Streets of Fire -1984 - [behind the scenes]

It's a city out of time, out of any country, nothing that we recognize or know of.
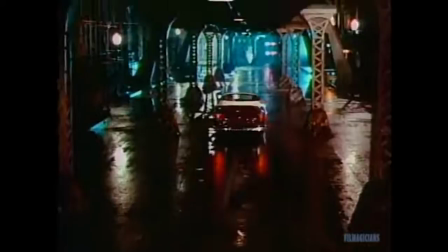4:17 The combination of sets, lighting and atmosphere bring Streets of Fire to life and enhance Hill's reputation
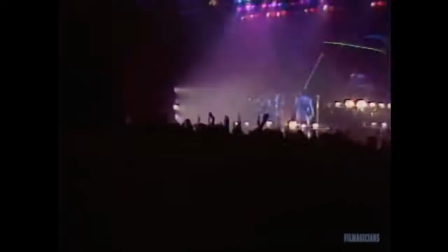4:23 as a visual master and the main proponent of a style that is uniquely his own.
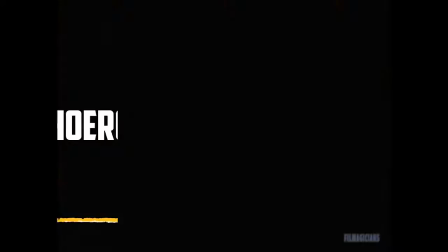4:28 So it becomes very Walter-esque.
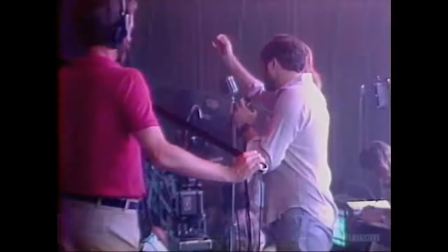4:35 Making movies is never easy, but that task becomes even more difficult when important scenes involve hundreds of background players.
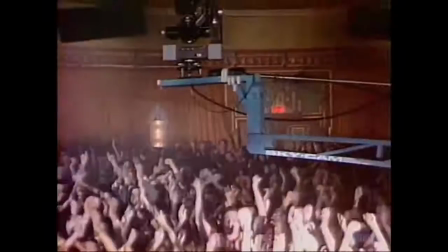4:43 As the assistant director on Streets of Fire,
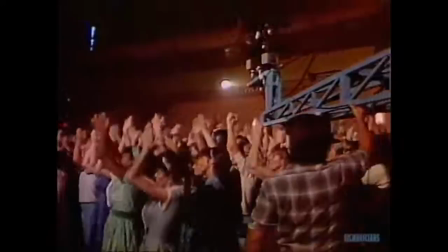4:46 David Sosno was responsible for turning a crowd of professional extras and students into believable characters.
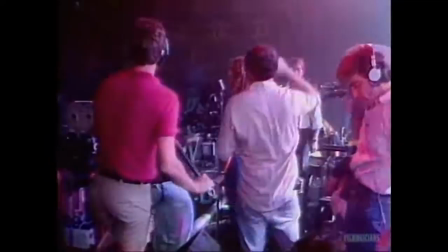4:53 Here we go. Anybody know what to do? Ready and rolling. no director that I've ever worked with ever wants to concern himself with this we have a saying if they're looking at the background then something's wrong they should be looking at the stars
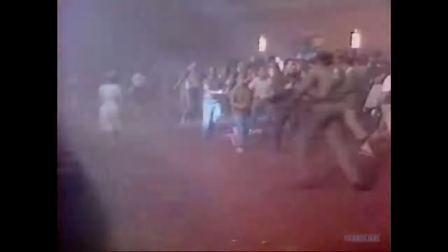5:10 take a group of people and you say okay we're rolling everybody's quiet you say background action the place goes nuts you can't make them lose control within the framework of what you've asked them to do they'll run it's hot it's tired it's 5 30 in the afternoon
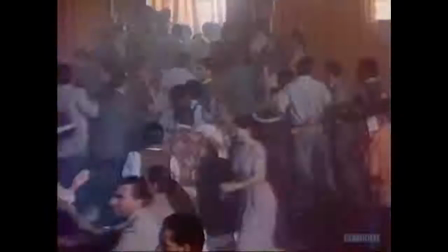5:23 you can't get them excited enough unless you really blast them a little bit besides
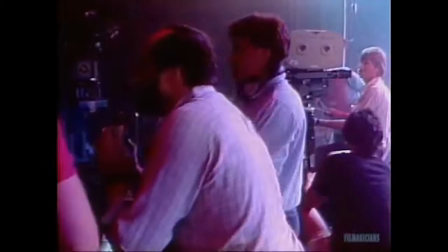5:32 drumming up enthusiasm a major part of the ad's job is keeping a safe set i just tell the crowd
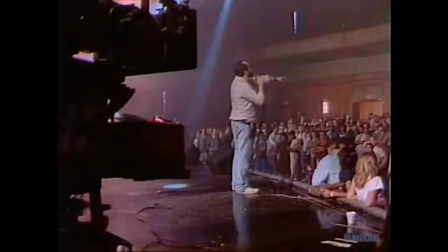5:40 there's people out there and i'm going to fire you if i see you running with your hands up in the air running with your arms extended as long as i stay on top of it as long as we stay on top of it no it's not dangerous for an extra. What would be dangerous is if I said, okay, rolling, run like crazy.
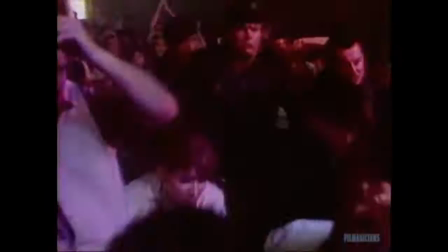5:55 Then I'd hurt 30 people. To add an extra feeling of panic to the kidnap scene, the number of escape exits was reduced from seven to three.
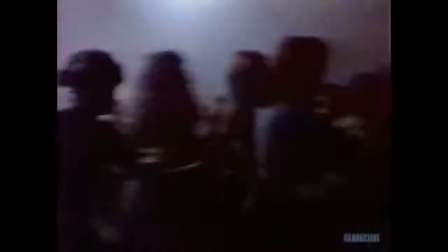6:04 Made a bottleneck, it made it jam up.
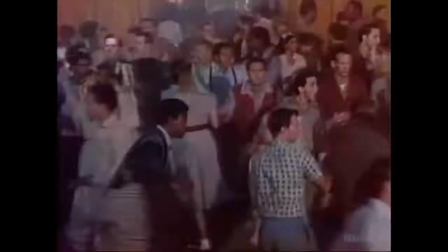6:06 As people were running out the back doors, the rest of the people in front were just told to run around without banging into each other, which made it look more exciting.
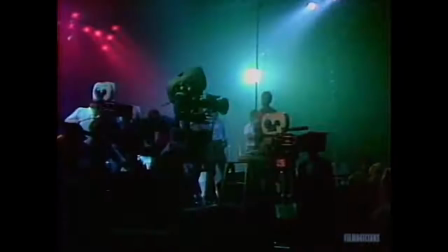6:13 And you just learn certain things after a while. You learn where the cameras are, what lenses are being used, so that you get it, so that it looks realistic.
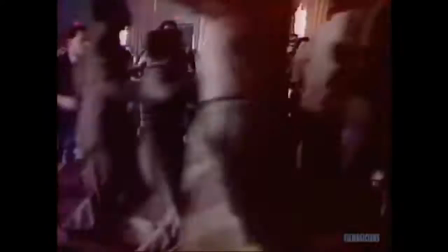6:20 The big trick is to do it without hurting anybody.
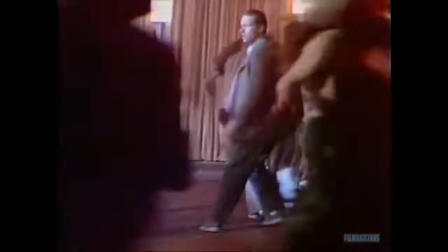6:26 That's what a riot's supposed to look like.
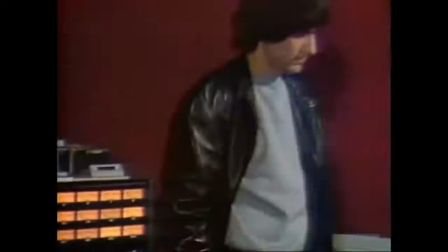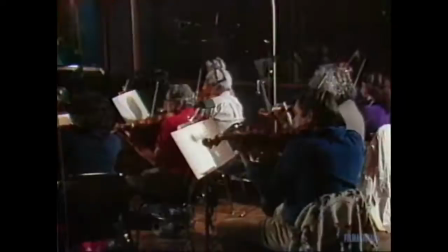6:33 Producers Lawrence Gordon and Joel Silver brought in record industry heavyweight Jimmy Iovine to supervise the music,
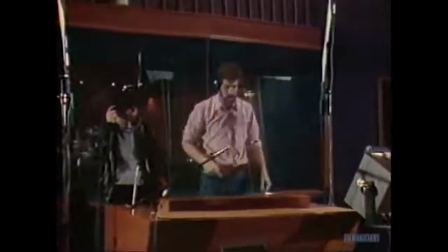6:40 which not only complemented the film, it influenced it. They wanted impact. I recorded the song and I said, guys, this is what the song has to feel like. You have to make a movie around this song, around the arrangement.
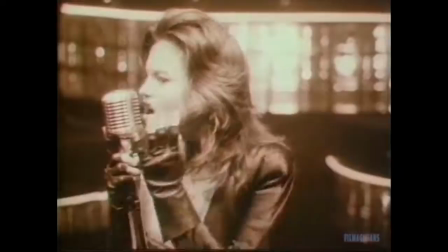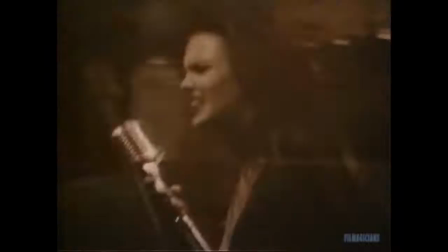7:00 Performing four of the songs in the movie is Ellen Aime. Although a singer in her own right, Diane Lane did not actually perform the vocals on the soundtrack. Diane Lane couldn't sing all the songs in the movie because very few people can.
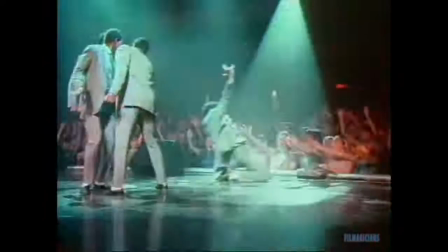7:14 The combination of two or three voices combined together electronically and it makes one voice and it really worked for her very well.
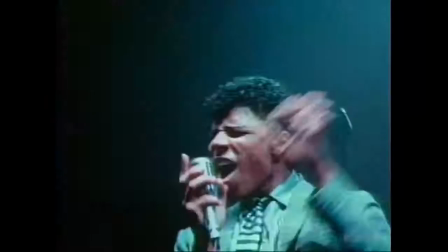7:25 For the singing group, the Sorrells, Hill combined four actors who had never worked together before.
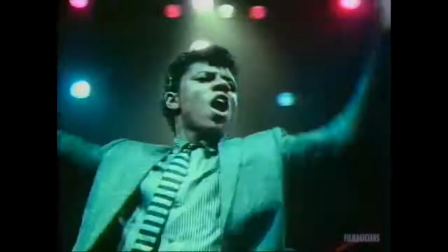7:31 They spent two weeks rehearsing their choreography.
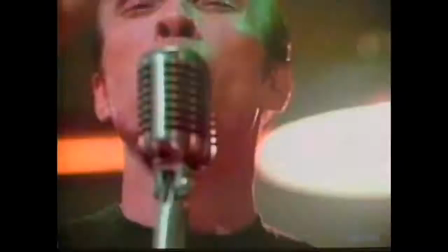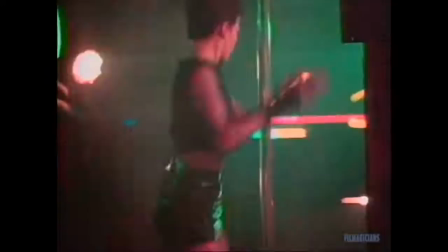7:42 The only group appearing as themselves is the Blasters.
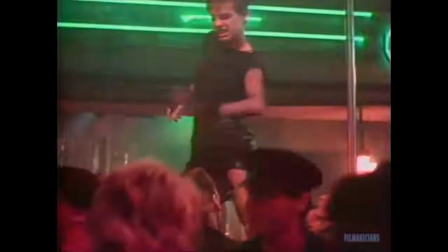7:46 Their rockabilly sound provides the music for dancer Maureen Jahan, who created such a sensation as the dance double for the star of Flashdance.
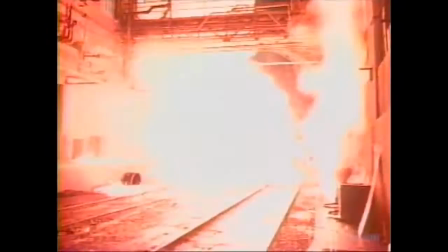7:56 It is this rock and roll music mixed with a unique visual style and a story of adventure that makes this such an explosive new picture.
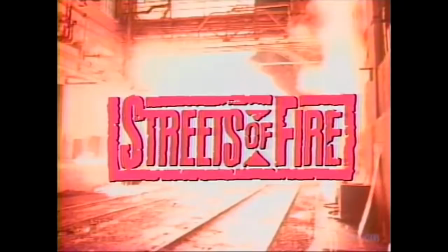8:05 Streets of Fire.